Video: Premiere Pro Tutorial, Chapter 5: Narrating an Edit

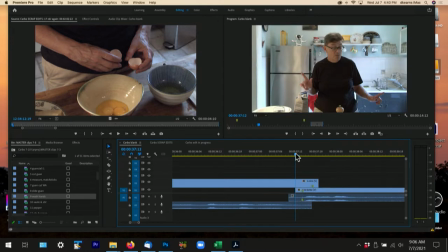So we don't have a match between when she points
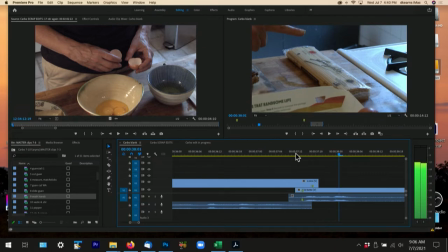and what she's saying, so I'm going to have to work to shift the audio so that it aligns with when she's pointing at the rest of the items.
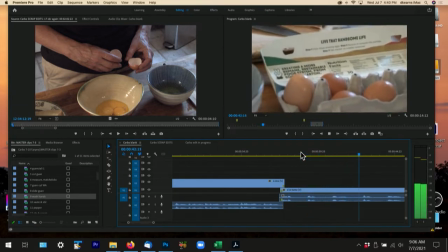Bacon, eggs, pepper, eggs, pasta.
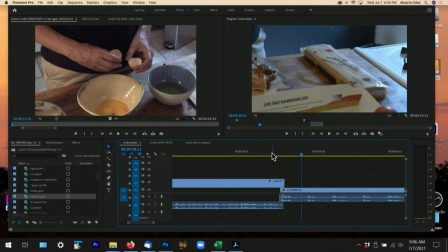So, how about just to move along?
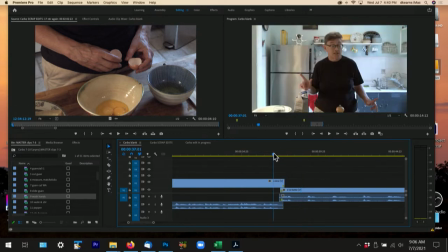So sometimes when I'm editing, I might say, okay, I've got it ballpark here, and let me see what happens next. And I'm going to go back. I know this is a problem, and I'm going to go back and fix it. But now I'm going to go to the next clip,
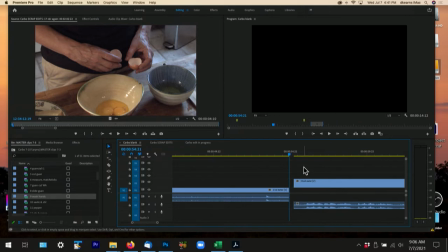and I kind of want those to be butted up to each other, so I'm going to use the A and just butt them up.
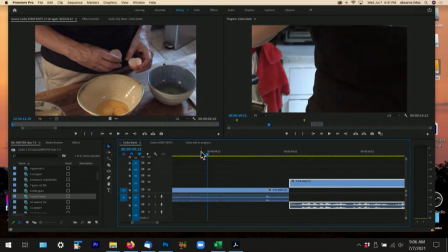And I'm going to watch this. And normally I would watch things in real time, but she goes, has a drink of wine,
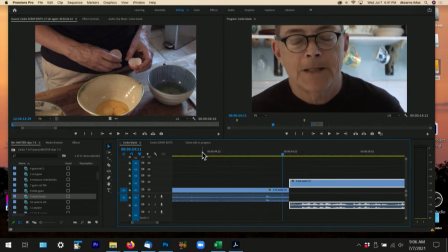and looks at us and then closes her eyes, so we don't want that, right? So maybe we just want it when she's looking. So let's say I'm going to mark that like, yeah, that looks like maybe that's the good end point for that clip.
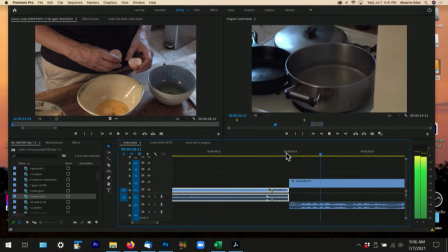And then what's happening on the next one?
Okay, I'm going to add a little olive oil.
So it seems okay, I'm going to add a little. There's a little bit of a jump in it, which I don't really want.
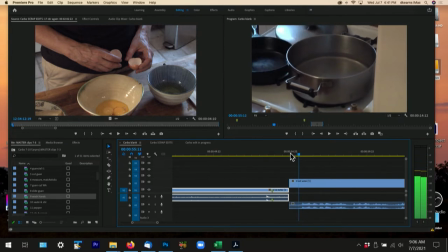So I'm going to go back to where the image is steady with my right and left arrow keys and say, okay, I like that as the head of my picture. So I'm going to mark it. What's happening in the audio?
Okay, I'm going to add a little.
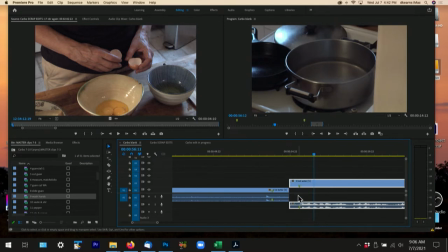So it pretty much starts at the same place. So it could be that I've got an easy cut here because if I drag this over, let's see what happens.
Okay, I'm going to add a little olive oil to.
It's a little quick, right?
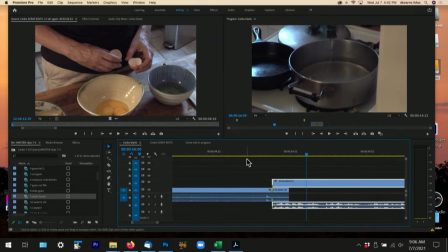So maybe.
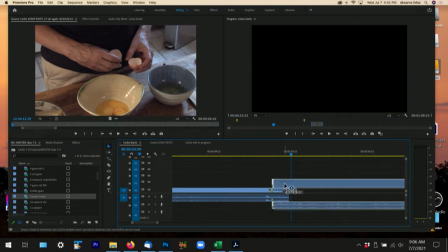Do I drag it over? I get out of snap to clip. Do I drag it, you know, 8 frames?
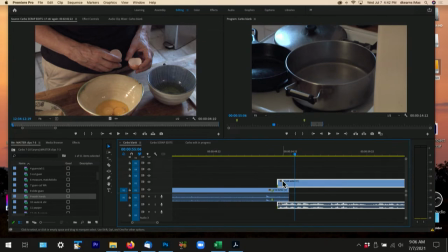Okay, I'm gonna add a little.
Do I drag it maybe another few frames?
Okay, I'm gonna add a little olive oil to my water. Not too much water because.
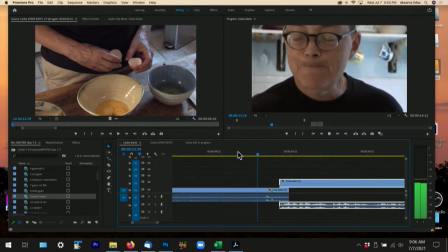It still seems a little.
Okay, I'm gonna add a little.
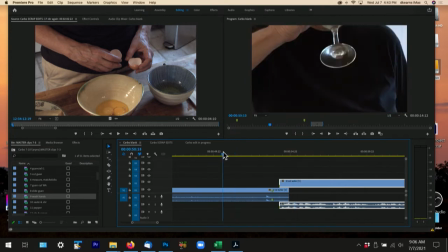So maybe I decide I'm just going to go from here
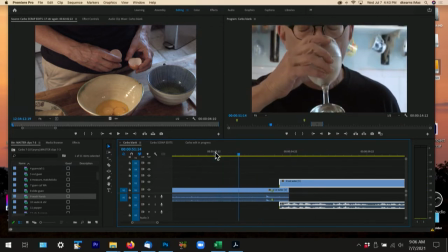while she's drinking. Maybe that would be a funny place to cut. So maybe I'll just go from here and I'll put myself back in snap to clip.
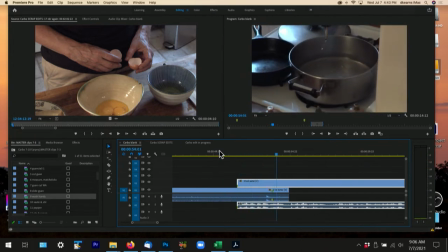Okay, I'm going to add a little olive oil to my.
That's a little bit of an odd cut. So I'll see maybe what I want to do with that later.
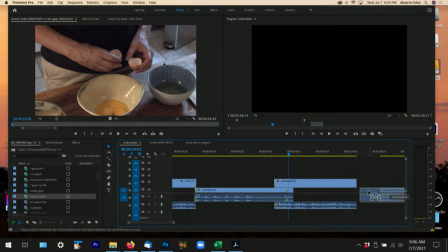Again, I'm just trying to get the basics together here. So she's boiling the water.
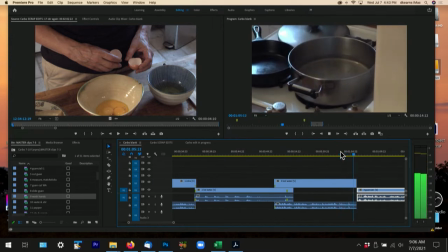Little shakes of salt. While the water is boiling.
Now in this case, I've got time for her to say, which is sort of what I showed earlier. So I'm going to enlarge it and,
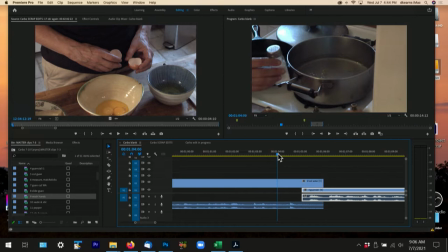I'm first going to look at this and see when she puts that down. And then I don't need to be looking at this for very long, right? So I'm going to option, drag this back.
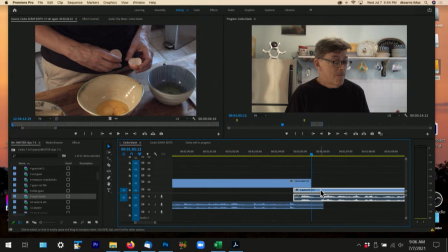Then I'm going to move this over so the is underneath that, and I'll see if that works.
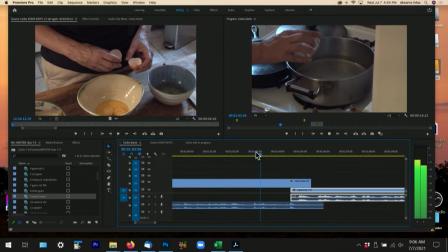Little shakes of salt.